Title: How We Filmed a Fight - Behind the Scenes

If you just, it doesn't look realistic. There's going to be some recoil to it.
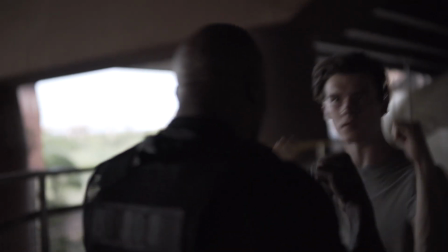So, you know, timing that up right is pretty difficult to do. You know, unless you have a lot of time to practice with those two actors, it can be pretty difficult to nail.
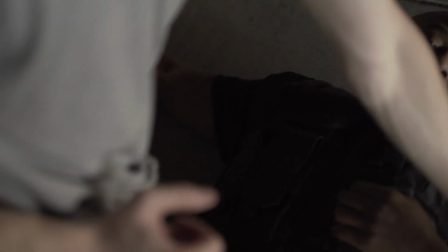Either, you know, you're swinging and they're reacting too late, or they're reacting too soon, and then it's like, wait, why'd they turn their head? They haven't even been hit yet. You know, doesn't make a lot of sense. So you want to make sure you have ample time to practice this, especially before the shoot. That'd be the best thing to do. You also really got to nail your angles, because if you put that camera to the side and they're not making contact, like obviously, it's gonna look ridiculous because there's like a huge gap between them. So you have to angle the camera in such a way that they call it stacking.
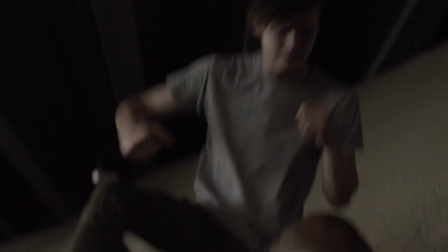So it looks like from your angle that their fist, you know, is maybe hitting that person's head because their fist is behind their head and you can't see it. And then your camera is behind that actor that's getting hit's head. It sells it more because you can't exactly see what's happening. You don't see that initial contact. When it happens really quickly, it looks like. Another technique that I used and found to work pretty well was actually adding some shake or motion in the camera. So when someone's punching another person, you can kind of move with that hit. Adding that little bit of shake and motion does a lot to really sell the hit.
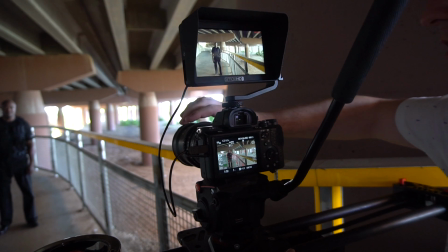Now that moves me into the next part of this video, which is where I want to talk about the gear that we use to pull all these different shots off. First thing that I want to talk about is actually my shoulder rig. This is perfect for shooting action. So instead of being completely handheld, you get just a lot more stabilization, so you can get into a position where you could be pretty steady, but you can also add just a ton of that shake to it if you want to. I also want to talk about this V-mount battery on the back, and I used this for the entire shoot when I was handheld and using the shoulder rig.
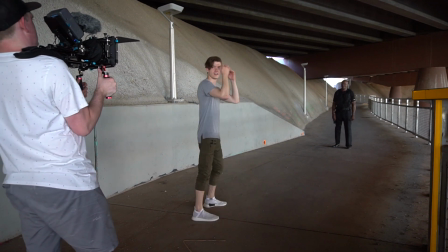When you're out there shooting all day long, it's really nice to not have to worry about battery life at all.
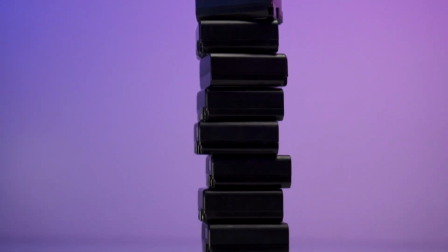You don't have to worry about this tiny little Sony NPF batteries and swapping out a bazillion of them.
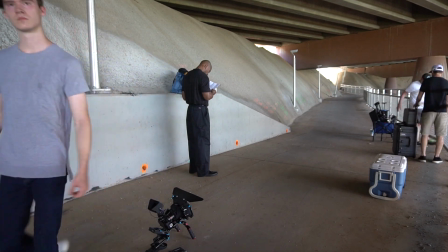It has a little indicator on there for how much battery life is left. Yeah, it's still full. This is the battery that I used to shoot on, and it's still completely full, at least according to the LED indicators.
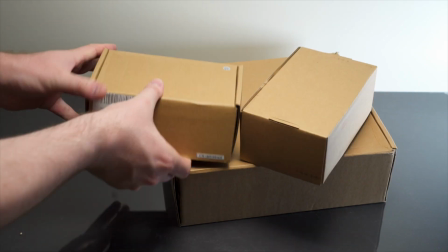That's pretty amazing. Now, quick disclaimer, they're not paying me to say any of this. Hashtag not sponsored.
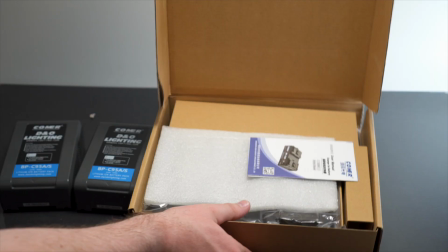I actually bought a couple of these batteries myself, and I've really been loving them.
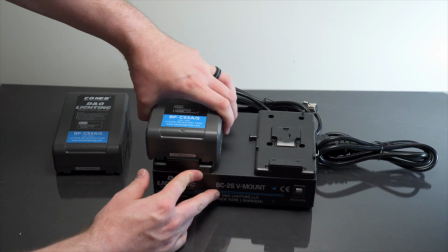So they sent me a few more to test out with this new charging station where you can actually put 2 V-mount batteries on it at once to get them all charged up. So if you are interested in them, definitely check out the link in the description below.
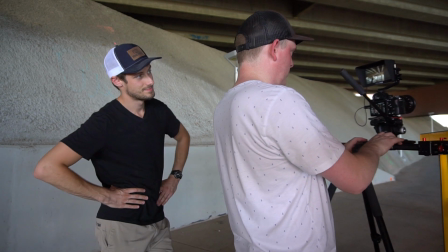So for that first scene, we were all on my shark slider on a tripod and keeping things really smooth because the guard was just hanging out,
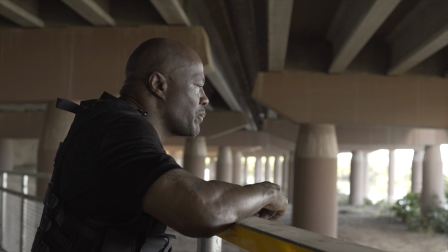you know, eating some sunflower seeds. But then as things start to kind of pick up, my friend Tyler suggested that, hey,
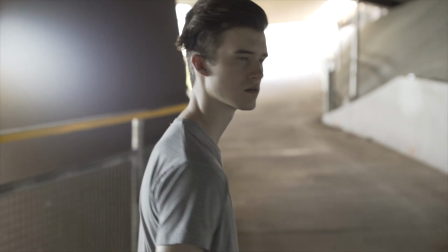let's go all on the Ronin for this to just add a little bit more motion and make it a little more dynamic.
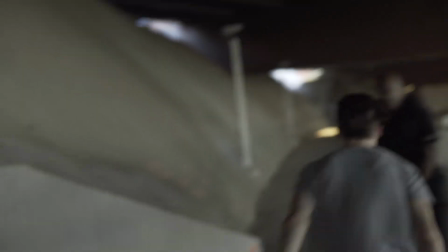And then you can see as soon as he goes to tackle the guy, boom, everything goes into the shoulder rig and it starts to get really shaky and the camera comes alive and you can really feel that action,
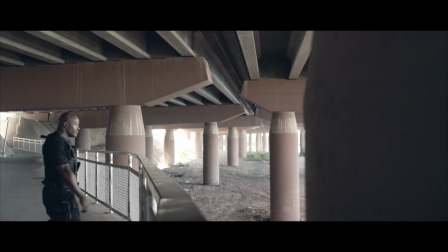what's happening, the punches, the hits. You can just really tell a difference between, you know, the opening act, the middle, and then the final climax in the end, is that by adding those different camera movements and techniques, it really adds to the story as well.
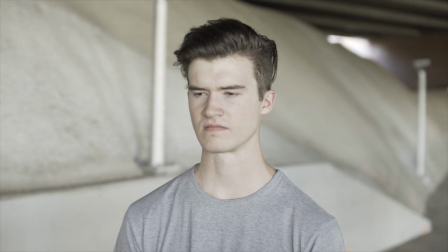Finally, I want to talk about post-production for this real quick. When you're doing a fight scene, you gotta add some sound effects, because if you don't add in those punches and hits and everything like that, it just does not sell well on screen.
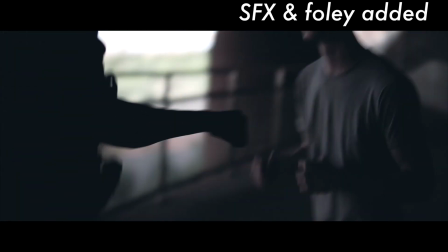Now, I did find a bunch of free sound effects online that I could use for punches and hits and everything like that.